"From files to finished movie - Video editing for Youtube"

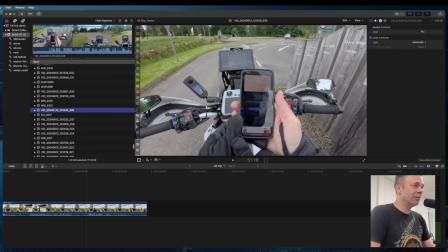So continuing like this for the whole trip and so on.
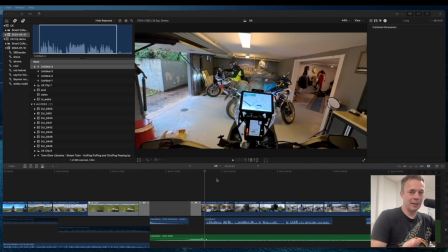So let's have a look at the actual project that we made.
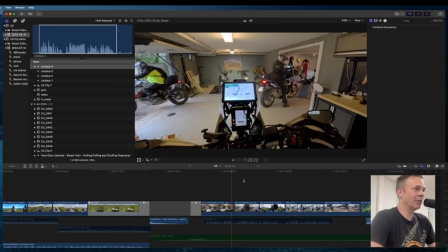I put these clips together showing that we left the garage, went through rain.
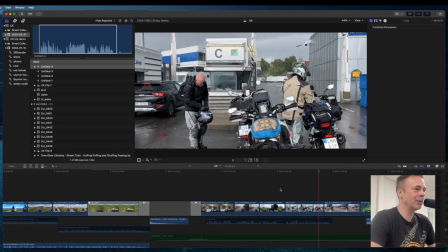I used the 360 cam there, some shots here, just really quick, not spending a minute on just riding on the road.
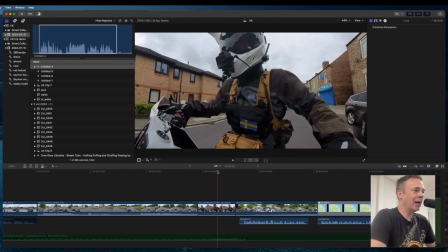Now to put things together, we arrive here in
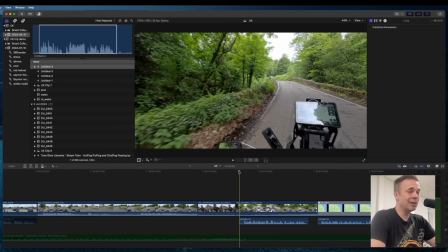the UK, it's starting to ride, but still you don't know what we're doing. And I don't have video footage of the plans and maps and stuff like that.
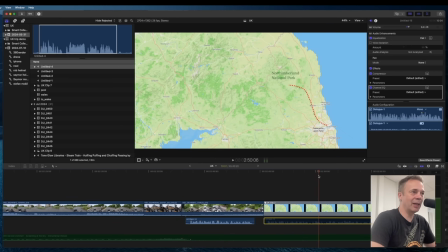So I spend a lot of time making maps like this.
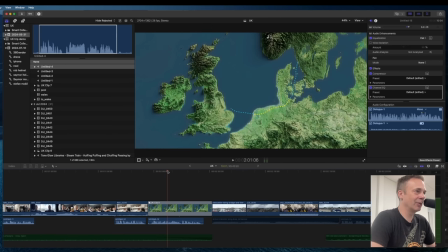Also in the beginning here, we have these lines and stuff like that. And that's quite important, I think, to show you guys where we're going. For that, I use the simplest method that I have found,
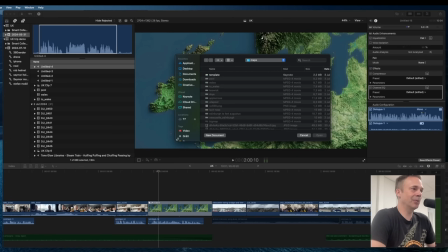and that is on Mac using Keynote.
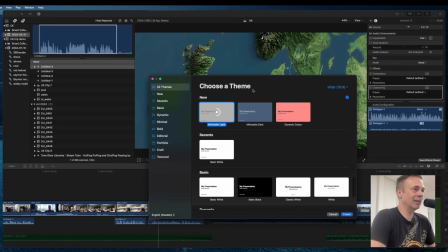Just make a presentation like this, delete everything.
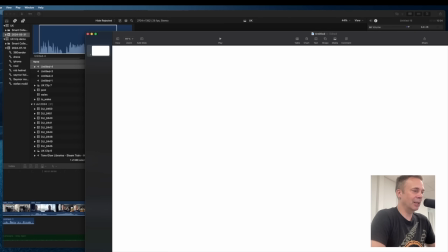Now you want to get an image of a map. I usually go to just a web,
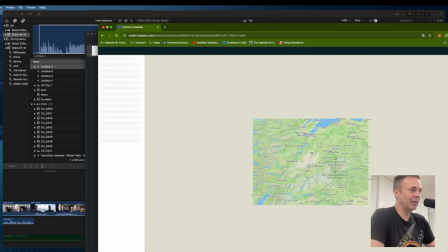mapbox.com is a nice place because I have an outdoors map there where I can yeah, get a nice image here.
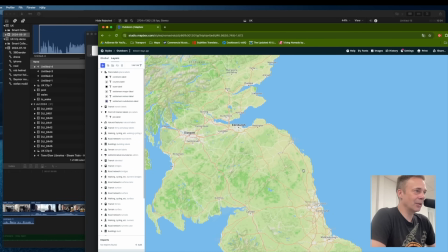And if I want to, we started in Newcastle and we're going up to Edinburgh.
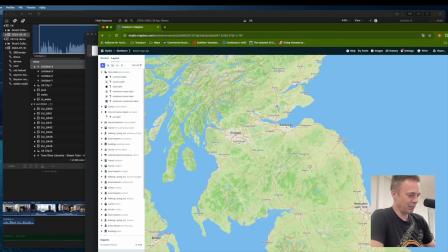This covers what we want to do. So I just take a screenshot, copy it, put it in the presentation here.
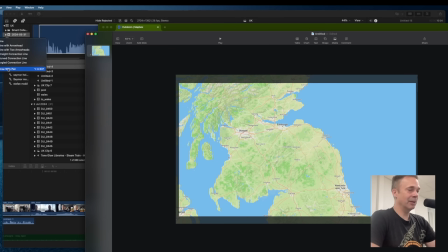I have a full tutorial on this, so you can watch this here, and here's the link.
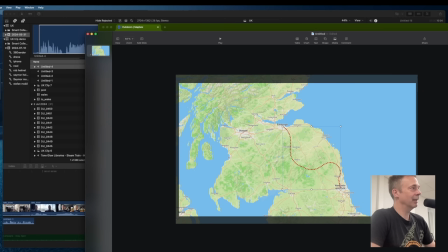Then we go ahead and export that as a movie.
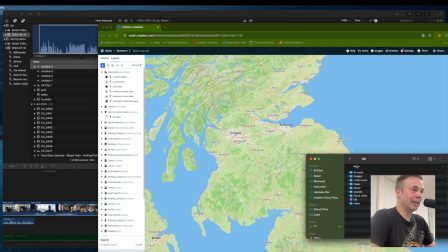So doing that, I get, as you can see here, I have the project. I'm storing, of course, the videos that we just had with the drone and everything, but I also have folders with all the different resources that I use.
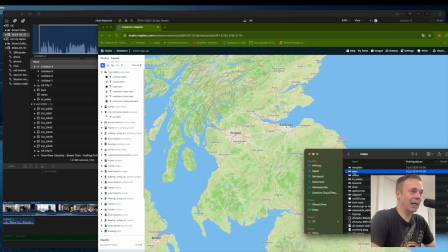So I have created a lot of maps here. So we have the pool map down to pool.
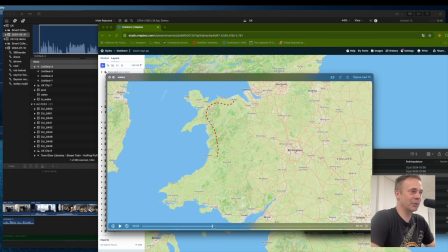We have the Wales map. So I do all these in Keynote.
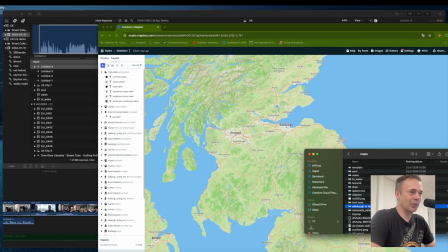And also some stuff that I just make routes on. And then I use that in the video, like this.
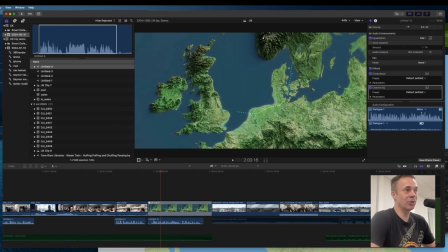So this map is just an image I found on the internets.
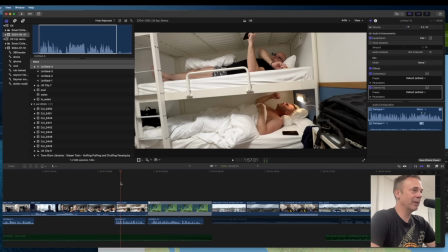Okay, so that helps us tell the story a bit. So we're here, and this is how we traveled.
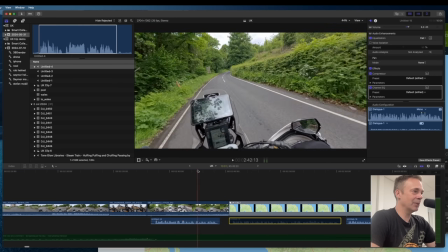Next time we start riding here,
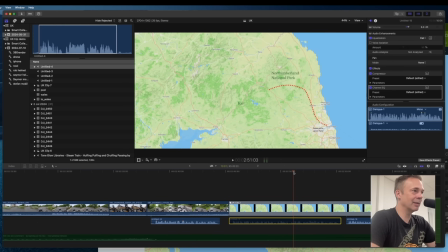and now I show the plan and type some text in the border to Scotland
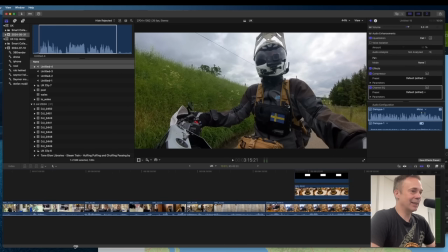on all the places that I feel that I need a map.
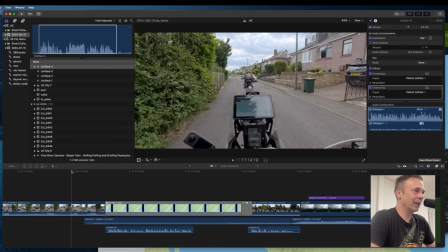Usually at the beginning of a new day, we start riding here, and now the plan is to go up here.
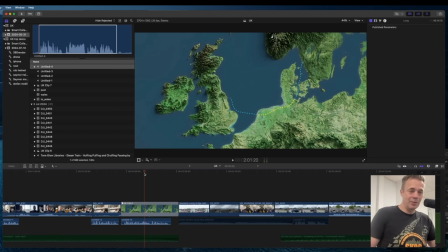So we have video footage in order, and we have the maps, animations. And now I start actually spending a bit of money to make the video better.
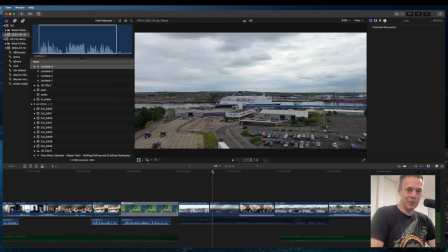For instance, I come here to Newcastle. I have my own drone footage over the ferry, but we're in Newcastle and I want to show that a little bit more.
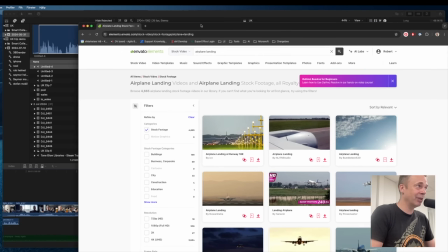So I actually have a service, Envato Elements, which has stock footage.